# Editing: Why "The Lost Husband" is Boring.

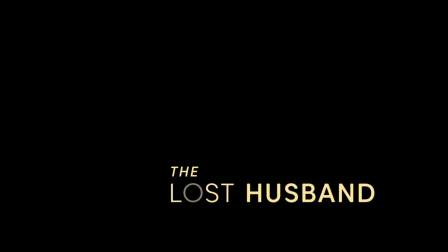(0:00)
So my wife and I watched this movie. It's called The Lost Husband. I know, I know, it sounds like a Hallmark movie.
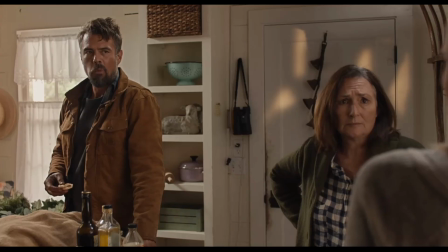(0:06)
It's not. It's actually one step above a Hallmark movie as far as quality, but it's just okay.
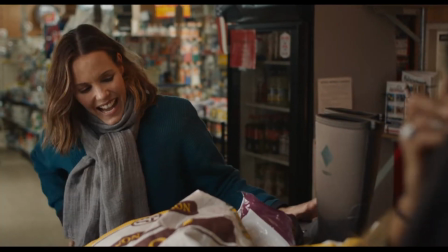(0:11)
It's three stars, and you're thinking, yeah, it's three stars. It's got a name, The Lost Husband.
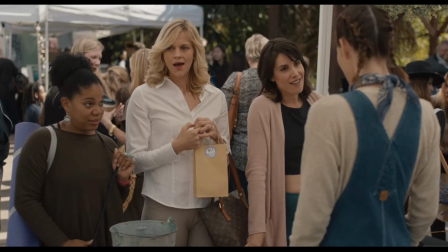(0:17)
Of course it's going to be three stars.
You work with the hot farmer?
Hear me out, though. It didn't have to be.
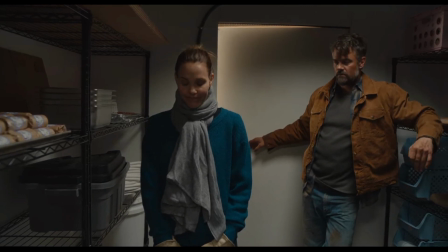(0:21)
The story has a few twists at the end. The acting wasn't bad. There was just some bad shot choices.
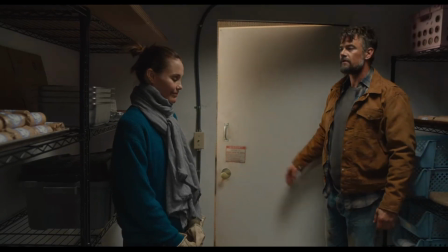(0:27)
In fact, I really think the whole problem boils down to the editing.
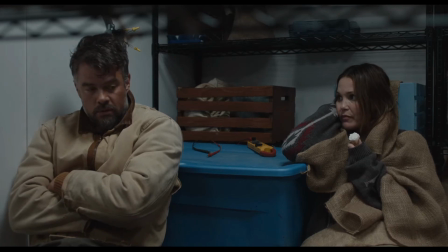(0:30)
And as an editing teacher, I spent the entire night telling my wife about how badly this movie was edited and how it didn't have to be that bad.
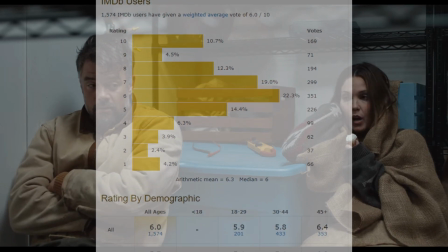(0:38)
It could have been a four-star movie, not a five-star movie. I'm sorry. But a four-star movie for sure.
You work with the hot farmer?
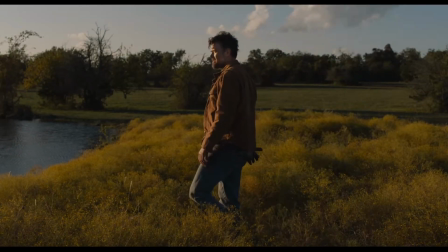(0:44)
We're going to talk about all sorts of fun editing concepts, and we're going to do it with demonstrations.
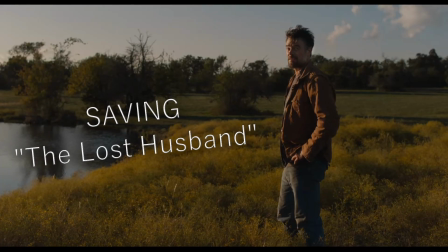(0:48)
And I'm excited. And it's supposed to fall under fair use because it's a critique. So we shall see how that goes.
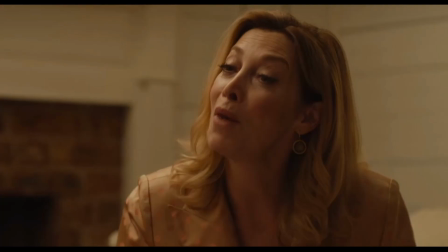(0:54)
So here's the plot in a nutshell. Her husband died. Pretty tragic. She was living with her mom, got sick of that, now she's living with her aunt.
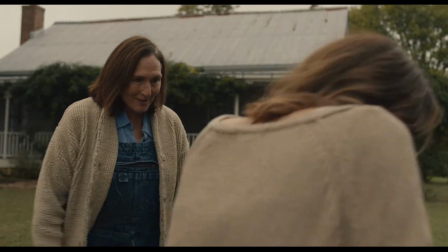(1:01)
She doesn't know her aunt except when she was a kid because her mom and her aunt argued a lot, so they never really talked.
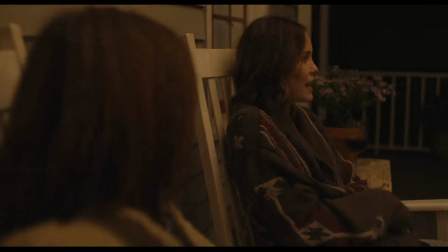(1:08)
So she's really getting to know her aunt for the first time.
It's just after Danny, everything kind of just got away from me.
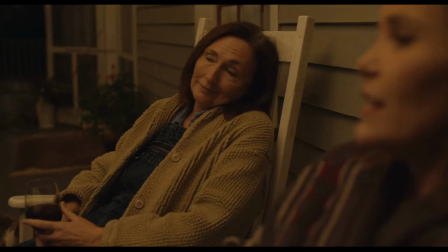(1:14) It's hard to lose your person and your whole life in a year. I really appreciate you inviting us to stay.
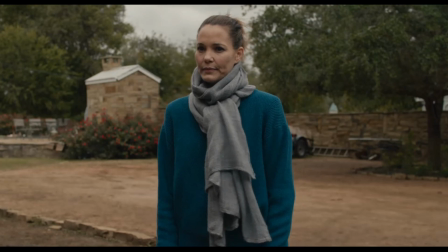(1:22)
Also, there's a really hot guy on the farm, but he's not quite available either. just like she's not quite available yet you work with
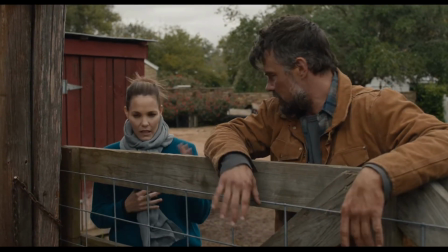(1:29)
the hot farmer yeah I know I know it's a hallmark movie kind of thing but just hold on with me you sold the previous scene take the farm hands
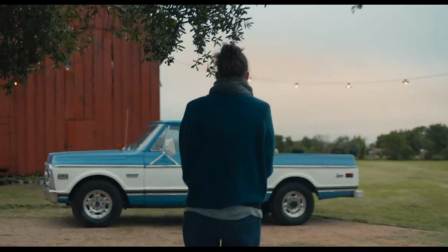(1:37)
truck to the feed store which is a ways away she has trouble getting into the truck
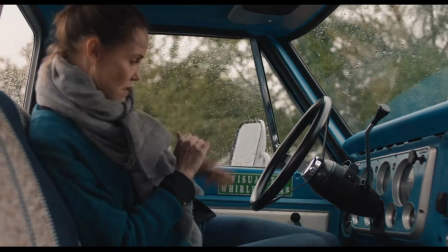(1:43)
she's not used to old trucks and it's cold
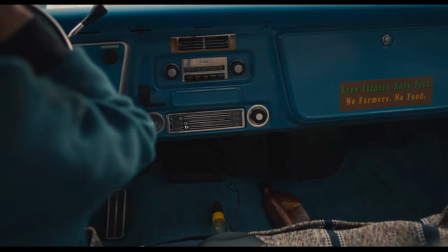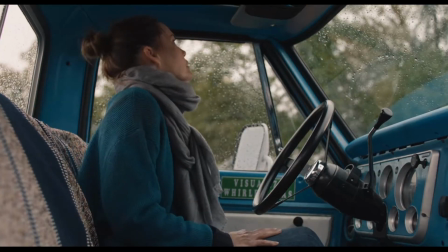(1:55)
and where are the keys okay there are the keys
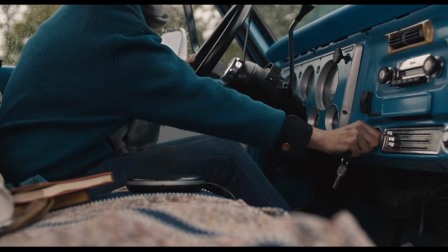(2:00)
and she knows how to start an old truck and
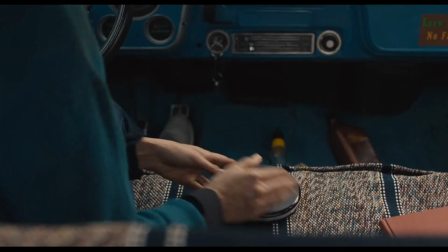(2:07)
then for monetization purposes i can't put this song in here but she hears some french song and she's like that's
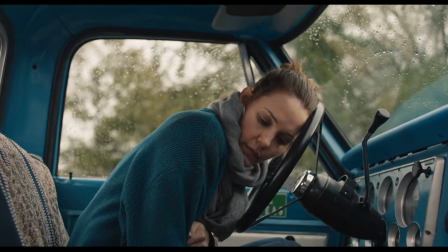(2:11)
weird this guy listens to a french song now i can understand why you leave this in the movie if that was an important
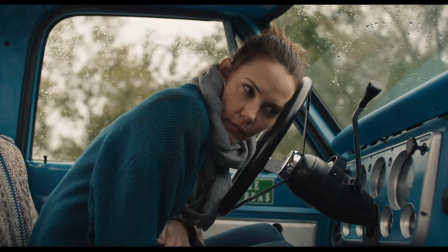(2:16)
piece of information but it's not just trust me the fact that he has
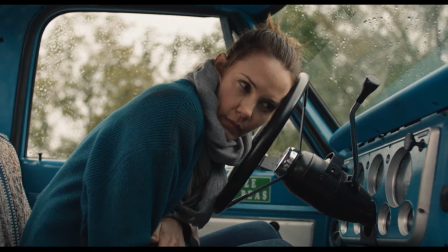(2:20)
a taste in music that sometimes involves French music is really just never
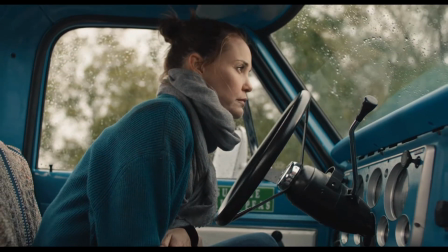(2:25)
brought up or talked about again in the movie and you don't need it this whole little section here you don't need and honestly we're not learning anything
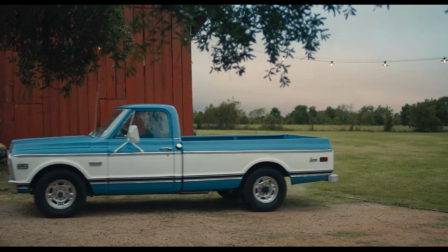(2:34)
new about her character we're just watching her get in the truck and drive off and so now here she goes it's
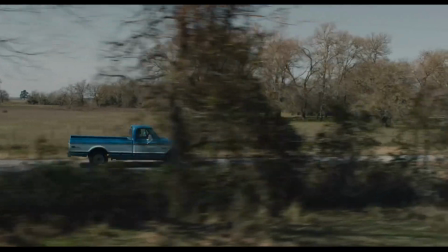(2:41)
like every single student film ever is just watching people get from point A to point B. And she drives.
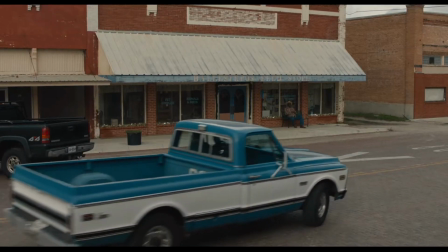(2:51)
She's finally there. Now here's where the scene actually starts. So she pulls in. Here's the establishing shot.
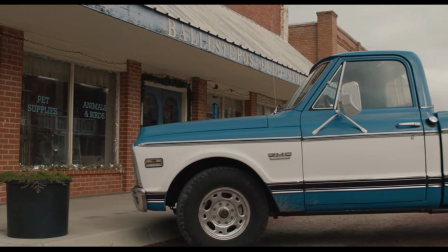(2:56)
There we go. We see the feed store. We see her. Now this is really important stuff.
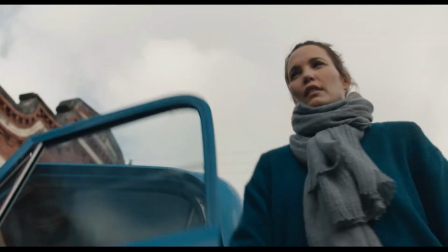(3:03)
So here you can see she's frazzled. She's upset. She's fixing her hair.
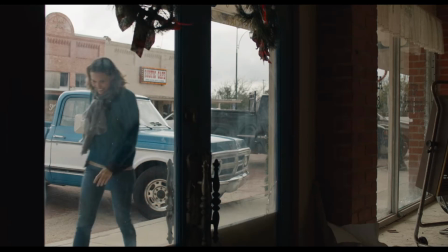(3:08)
And she's going to put on a smile. So there she goes. She's smiling. her hair's down she's looking like she's all put together and
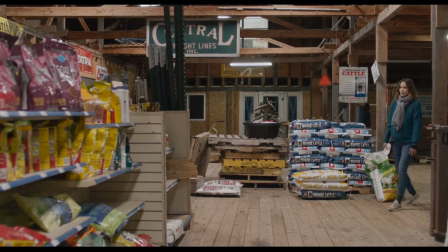(3:16)
then we see her I don't know what this is we're just kind of wasting time now
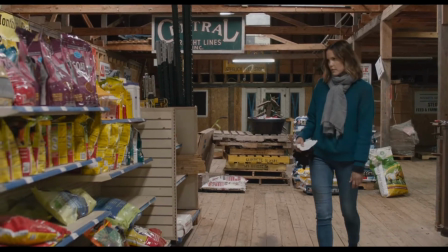(3:21)
okay we're back to the plot she's grabbing what she
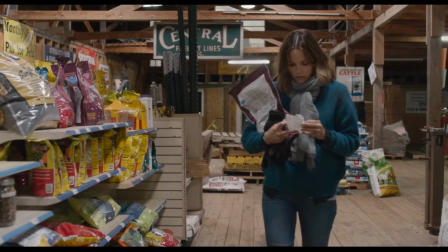(3:26)
needs she's gonna struggle to carry everything and it's kind of a symbol for what
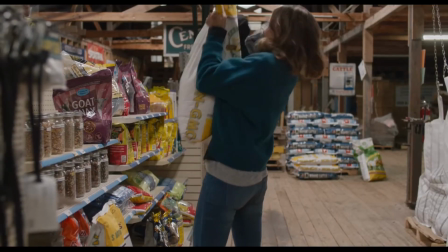(3:32)
she's doing in life she's struggling to carry all of her stresses and her worries right now this kind of lets us see into her brain
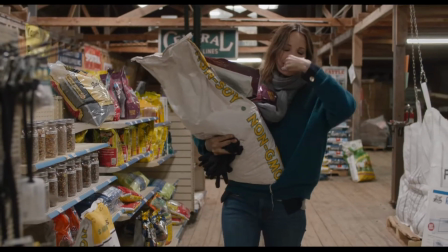(3:40)
a physical representation of how she actually feels and she struggles with the receipt and the weight of the product she's carrying